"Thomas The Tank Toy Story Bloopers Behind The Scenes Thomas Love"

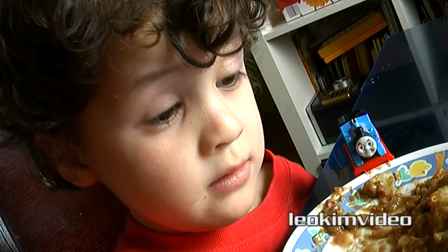And this is where I learned the lesson not to be too ambitious and achieve too much in one day.
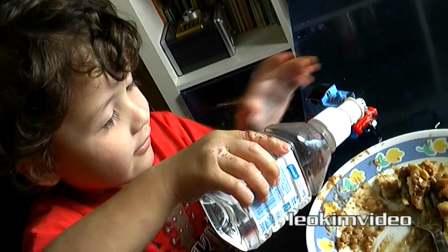Even though my son loves Thomas, when we got up to the pie eating scene he'd had enough playing with Thomas for this day.
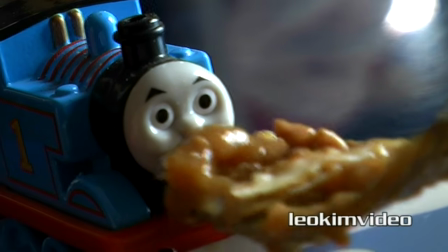And one little cheat I did here was when I was feeding Thomas and all you see is Thomas and the fork, it's actually me holding the fork.
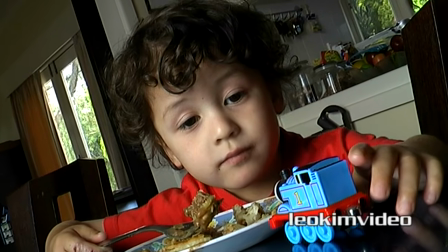And hopefully I was able to take my own instructions.
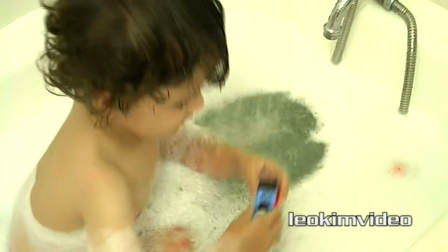On the next day, and my son is all bright and shiny and ready to play with Thomas again, we did the bath scene.
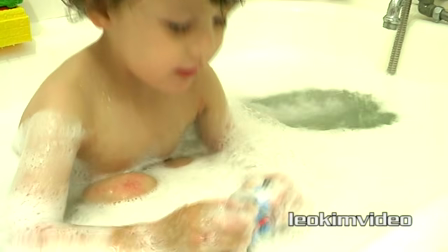And this is possibly one of the easiest scenes that I did in the whole video, because it was all very freeform.
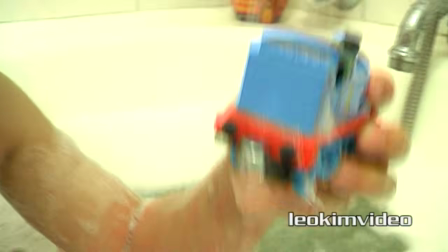Yeah, and now you can up.
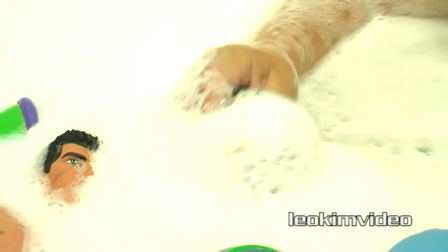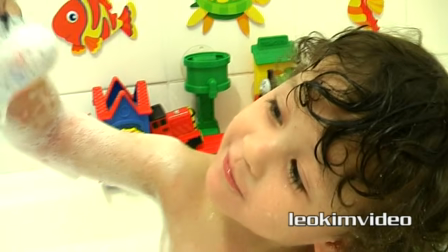It's catching all the bubbles. Show it to me, show me bubbles.
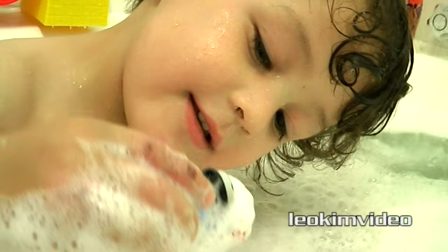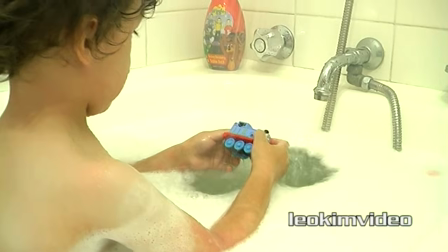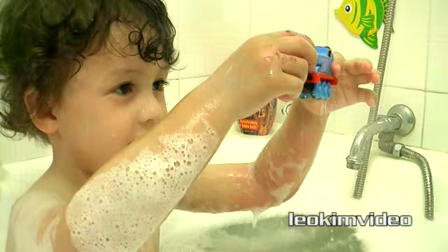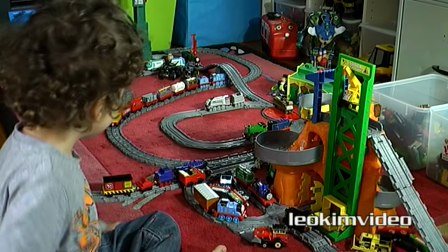The next scene was Thomas playing out with all of his friends in a fairly randomly set up take and play rail yard.
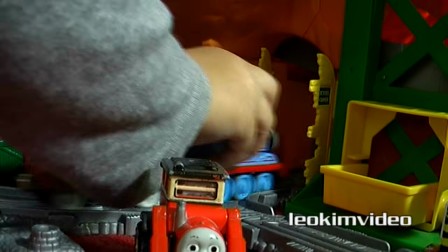Some of his favourite play sets are incorporated here, and I think I had a sprinkling of Chuggington in there as well.
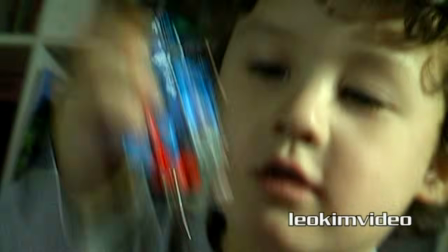And really, one thing I wanted to see was a scene where Thomas rams into Diesel 10.
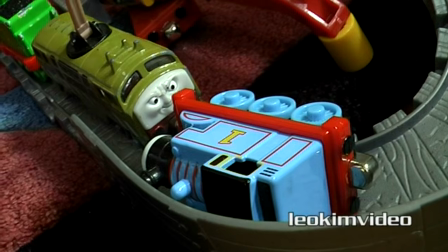I was just going to strip in the words around what I see playing out.
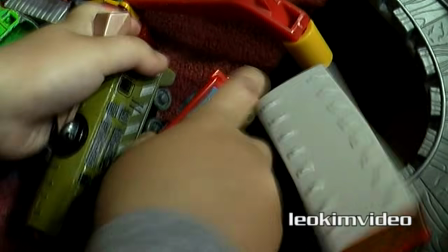What was important was to get interaction between Thomas and Diesel 10, because this would play out again in a later scene.
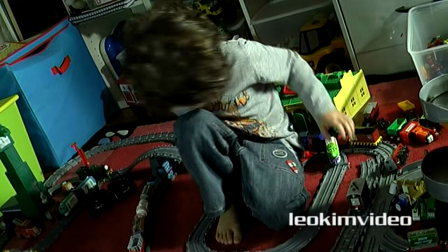Okay, pick them up, kiss them. Go, go, go. Ready, steady, go.
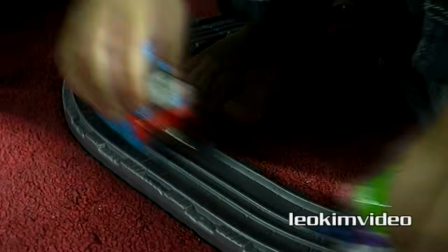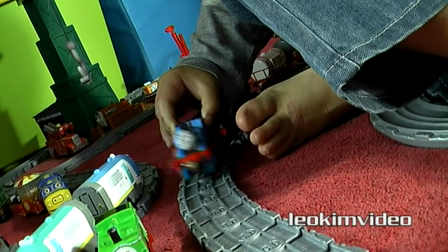Go, Tom, go. Fast, go.
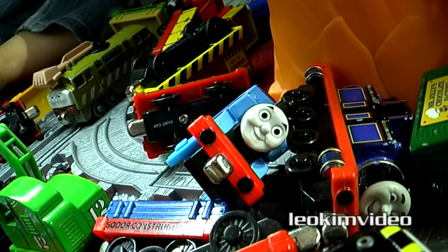Okay, push Diesel 10 into Thomas. Go, into Thomas.
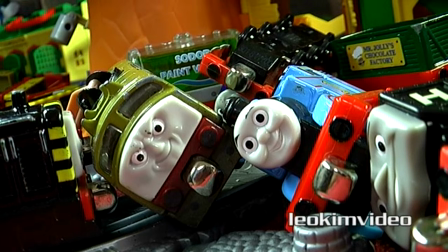As simple as this scene looks, you ask any dad who tries to video his son playing with trains,
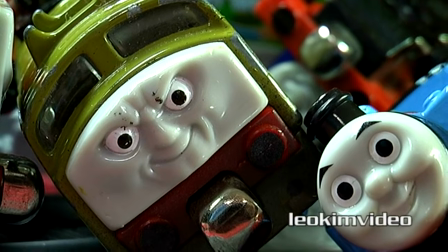it's actually very hard to get good framing and action that works in frame when you're playing out randomly with a 3-year-old.
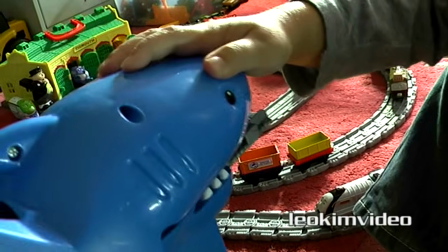And bang! Okay, come and pick them up.
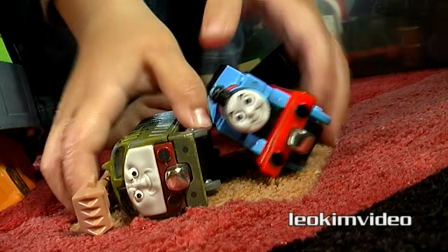Pick them up, take them away. Pick them up, that's it. Yeah!
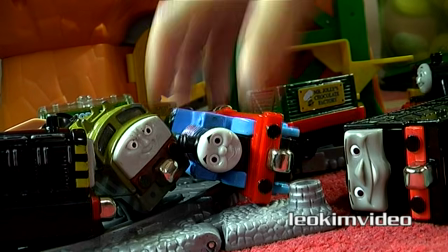In just about every scene I did where my son is playing with Thomas, we always finished off with what I call the Thomas pick-up shot.
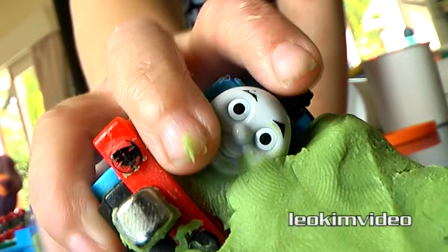And quite simply, this shot gives me the visuals to say, well, moving on to another scene.
Pick him up.
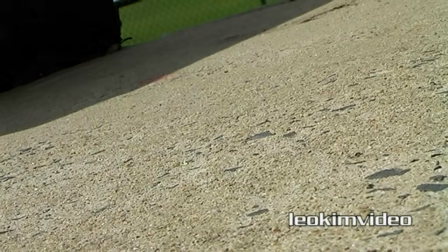Come pick him up and run. Grab Tom. Grab him.
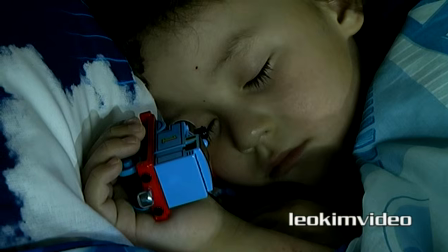And then there was the sleeping scene, and this was an important part of the video because it really defined the end of Act 1.
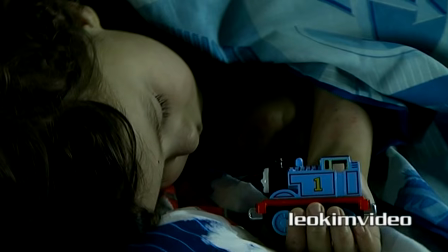We've just witnessed the joy that one little toy train has brought to one child, and I'm sure there are many parents and Thomas fans who can relate to this relationship.
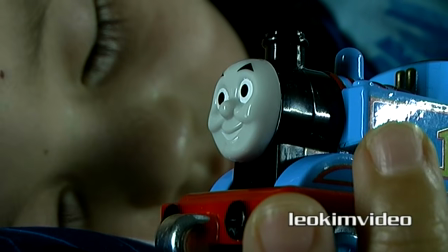And up the end of this scene, Thomas goes to sleep and he does a little blink and his eyes close over,
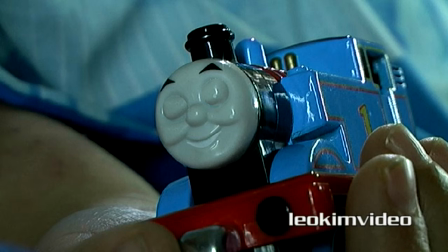and that's just a very simple Photoshop trick where I used a still of Thomas. It's actually frozen video there, and then I have another still which has Thomas's cheeks which are put over his eyes. So I've cloned the cheek area over the eye area, if that makes any sense. It's actually a little trick that I've done in a number of other videos.
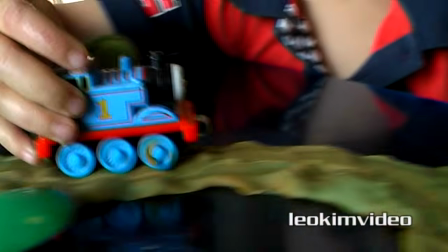And we all know that children love Play-Doh, my son certainly does, and all I had to do here was let my son play with Thomas.
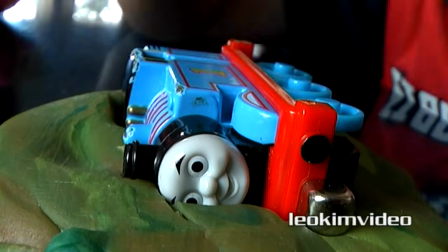But then when I went to put the video together, I had to give Thomas's perspective on what was happening to him with the Play-Doh.
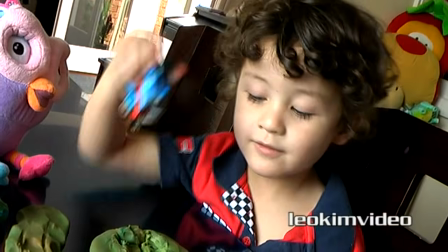And of course I could sneak in the old cloning jokes, and some people interpreted this as some strange message about Mad Bomber 2.
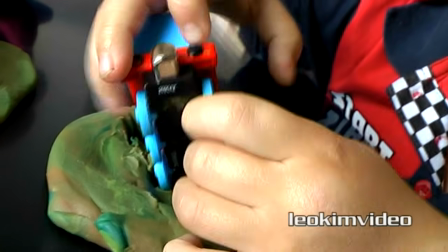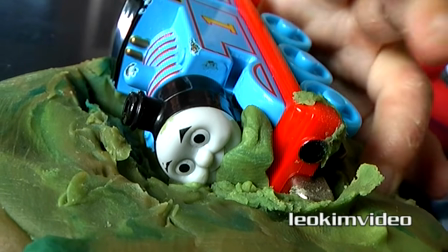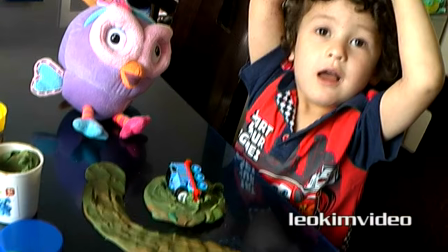Yep, go.
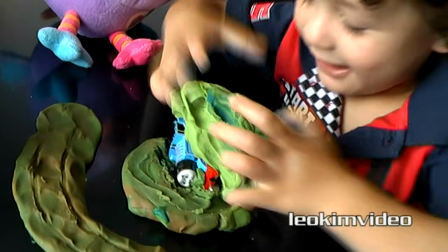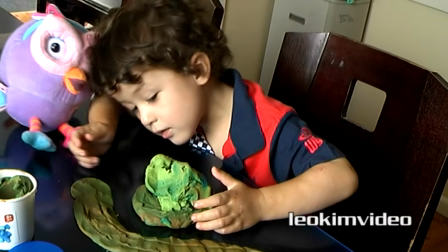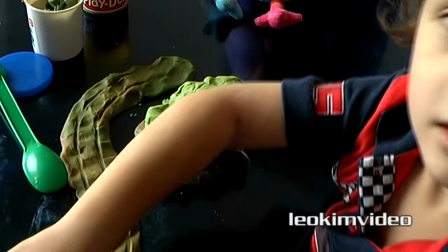Okay, take it off. Take it off.
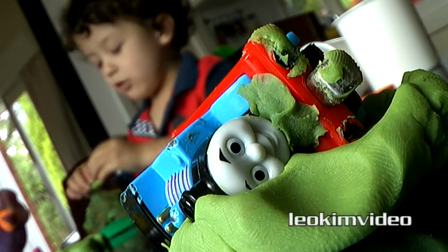I'm not. I'm cooking. Oh no.
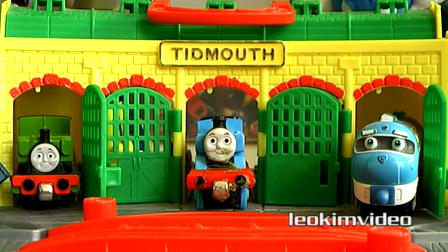This next scene is actually a very important one. It's a very short one in the video, and it's where Thomas, obviously he's just been through the Play-Doh, there's still Play-Doh on him.
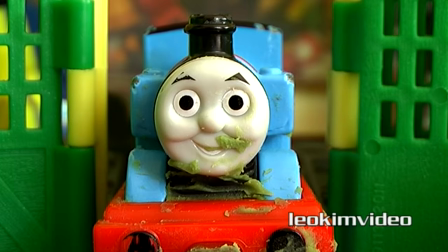He's a little bit beaten up now. You can see there's paint chips on him. One of his front buffers has been rubbed off a bit.
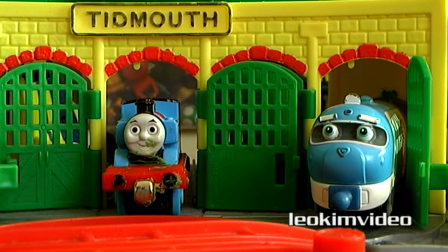And he can see that there's another brand in Tidmouth Sheds.
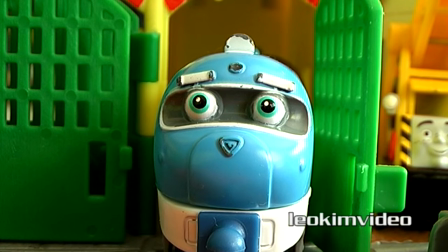But in true classic Thomas style, he's very cheeky and he's very affirmative that he's the #1 brand.
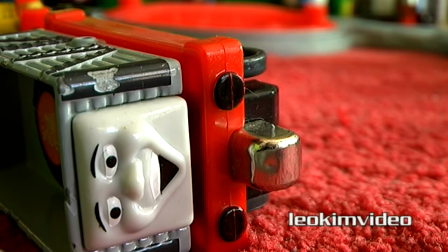And it's also interesting that it's a scene where it's just Thomas and my son is not involved.
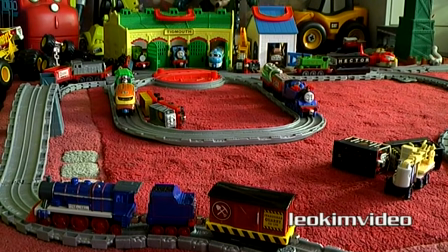Little does Thomas know there's quite a few more scenes like this later in the video.
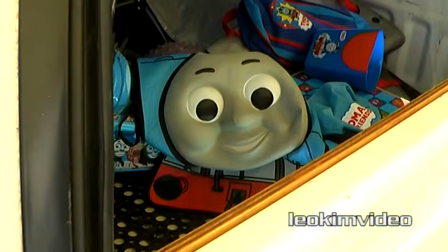The next piece to the puzzle was the mysterious collector taking Thomas to his Toyota car,
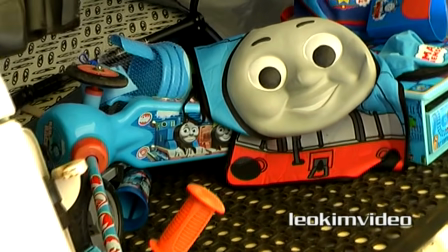where you'll see some other items that this person has collected.
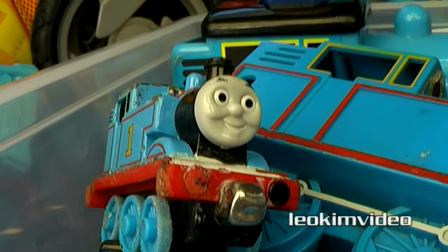And some people saw this scene as some sort of crossover scene to something that they saw in Toy Story, the film Toy Story.
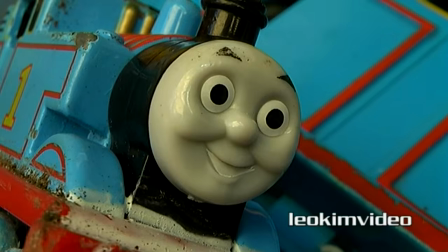I can assure you there's no premeditated reason for this. I think people were just seeing stuff that they wanted to see.
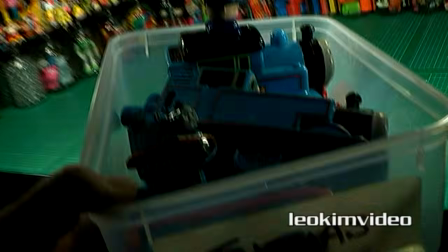The next scene is the collector taking the box of Thomas's into his collector's den,
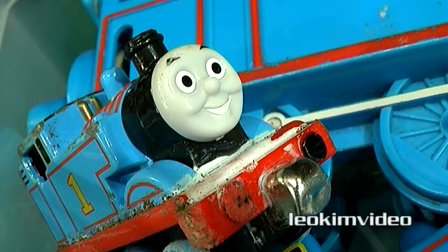and he's doing all the strange things that collectors might do to an item when they come into their collection.
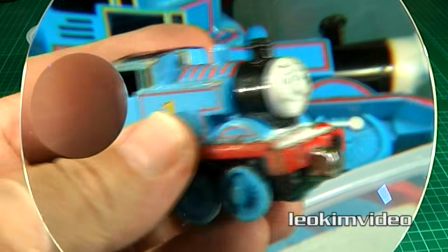And all this is playing out near the end of the video, so it's the third act, and it's all very different to what you were seeing previously in the video.
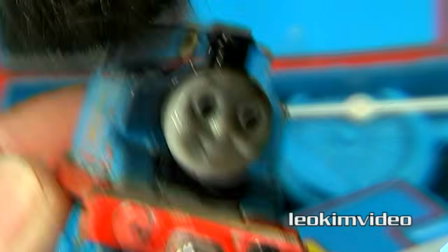And in this part, that little Thomas that we've been focusing on in the whole video is still fairly fearful of his fate.
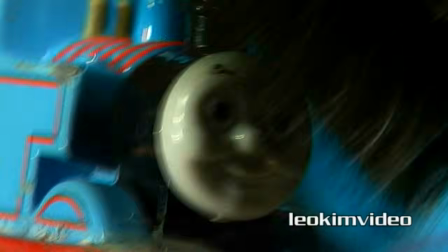He knows there are other Thomases around him, but he's not exactly sure of where he fits in.
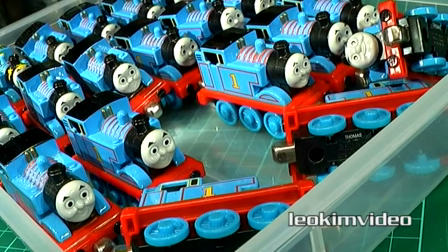And because I've got this massive Thomas the Tank collection, it gave me this fantastic opportunity to use it as part of this video.
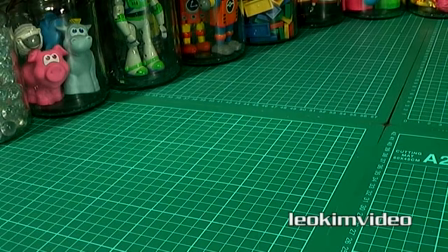You know, it's funny, I could have shot this video with many different alternate endings.
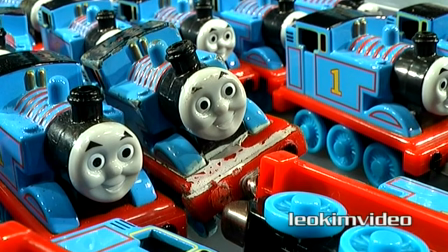I could have done an ending where Thomas just ends up at the tip and a giant bulldozer comes and runs over him. I
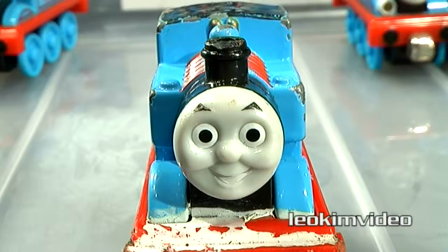could have done an ending where Thomas ends up in a children's orphanage where he's played with many children for years to come.
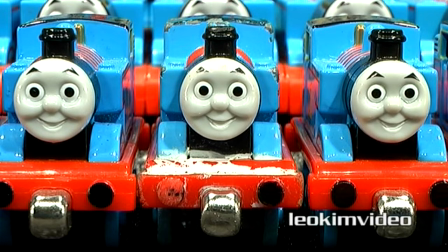I could have done an ending where Thomas ends up in the attic of a house in a box of toys and is forgotten for many, many years.
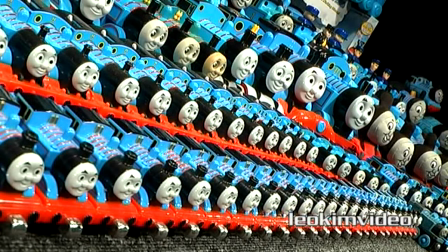I could have done an ending where the small boy who owned and loved Thomas buried him in a time capsule.
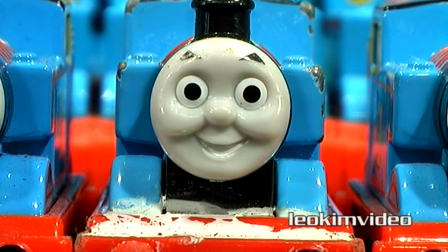But I chose an ending that I could do that I knew not many other people could pull off. Many people said to me it was a very sad end to a video.
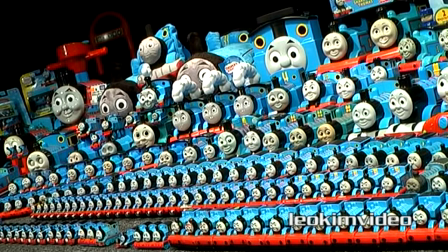Considering the alternative endings I could have done, I believe this is a very joyous ending. If you were crying at the end of the video, they're actually tears of joy.
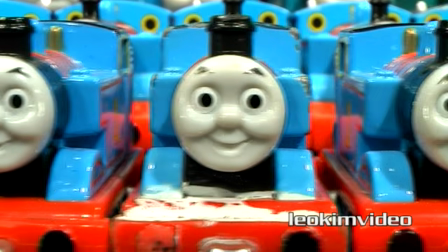And you may be wondering about the Thomas teardrop shot.
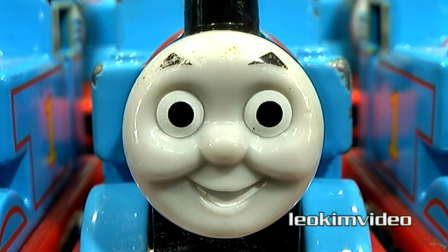Well, that was the very last thing I shot, and when we get to the end of this video, you will understand why I ended up shooting it last.
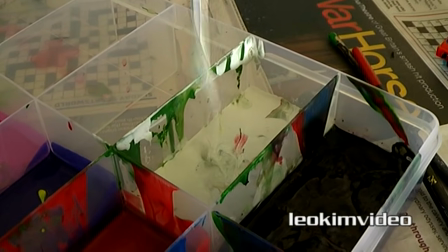And the next scene was painting the white around the running board on Thomas the tank.
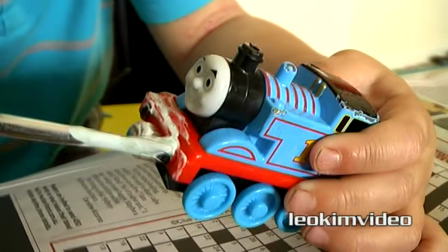Remembering this video was shot out of sequence, that's why we're jumping around from something at the end to something near the middle.
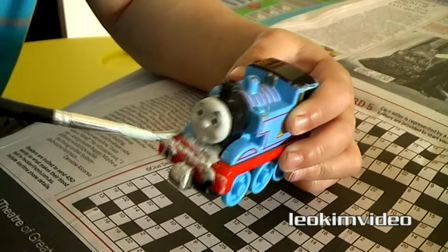This was a great fun scene to do, and I'm sure there are many children out there who have owned a Thomas the Tank and have done this minor paint alteration.
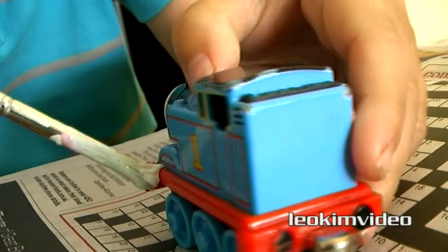What's important about this scene is it defines the third look of Thomas in this video.
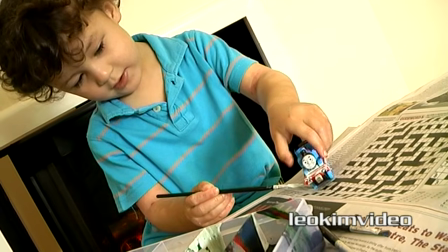So from here on in we see the Thomas with the white paint detailings, which over time show signs of being rubbed away.
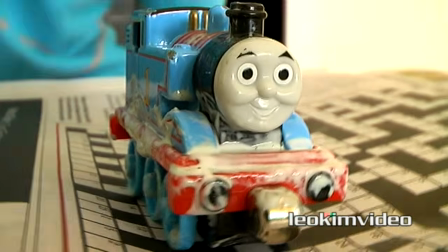Remember, I used 3 Thomas the Tanks to cheat Thomas's aging in the video.
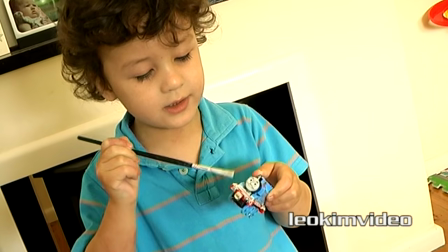Paint, paint, paint.
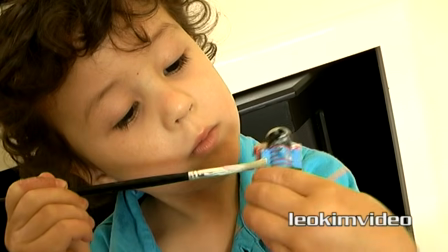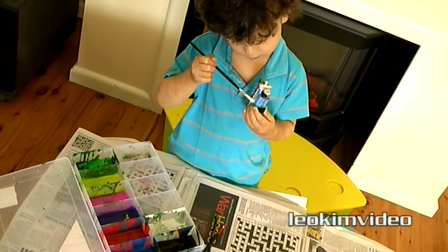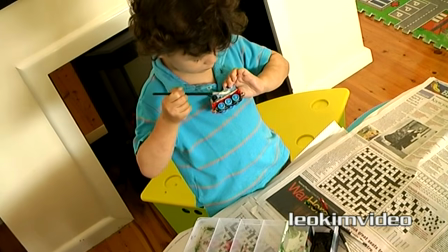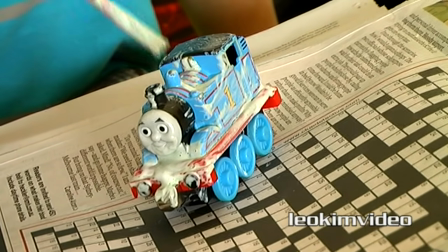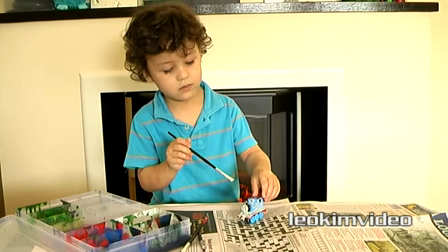And sure, when my son painted Thomas, the paint was going everywhere and Thomas was covered in white paint, but that didn't bother me at all.
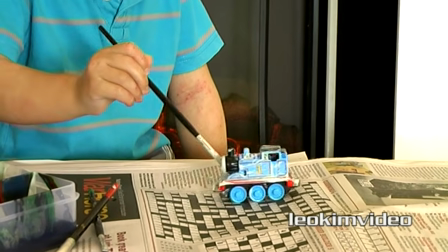Because in this video, the dialogue didn't happen until I started editing the film, so this crazy over-the-top paint job could become part of the story.
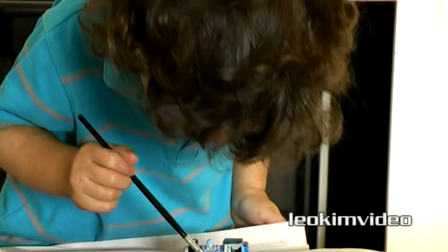And maybe also you can see I do shoot a lot of different angles, I shoot wides, I shoot close-ups.
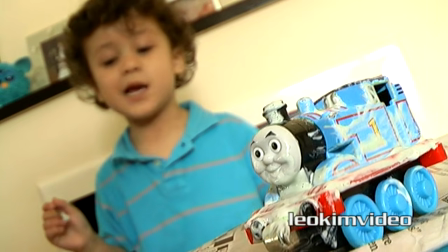And this is really important to do so you can compress time when you're editing, and it really aids in telling the story.
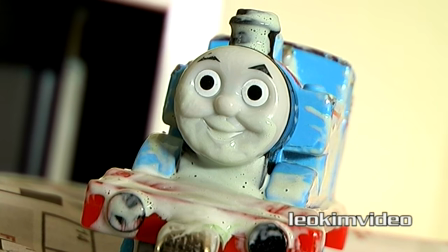Okay, we're getting ready. Or that.
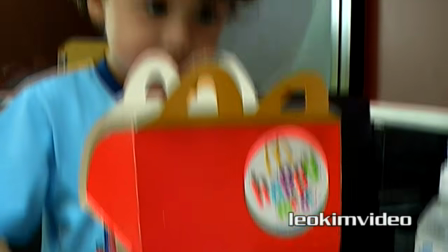The next scene was a fun one as well.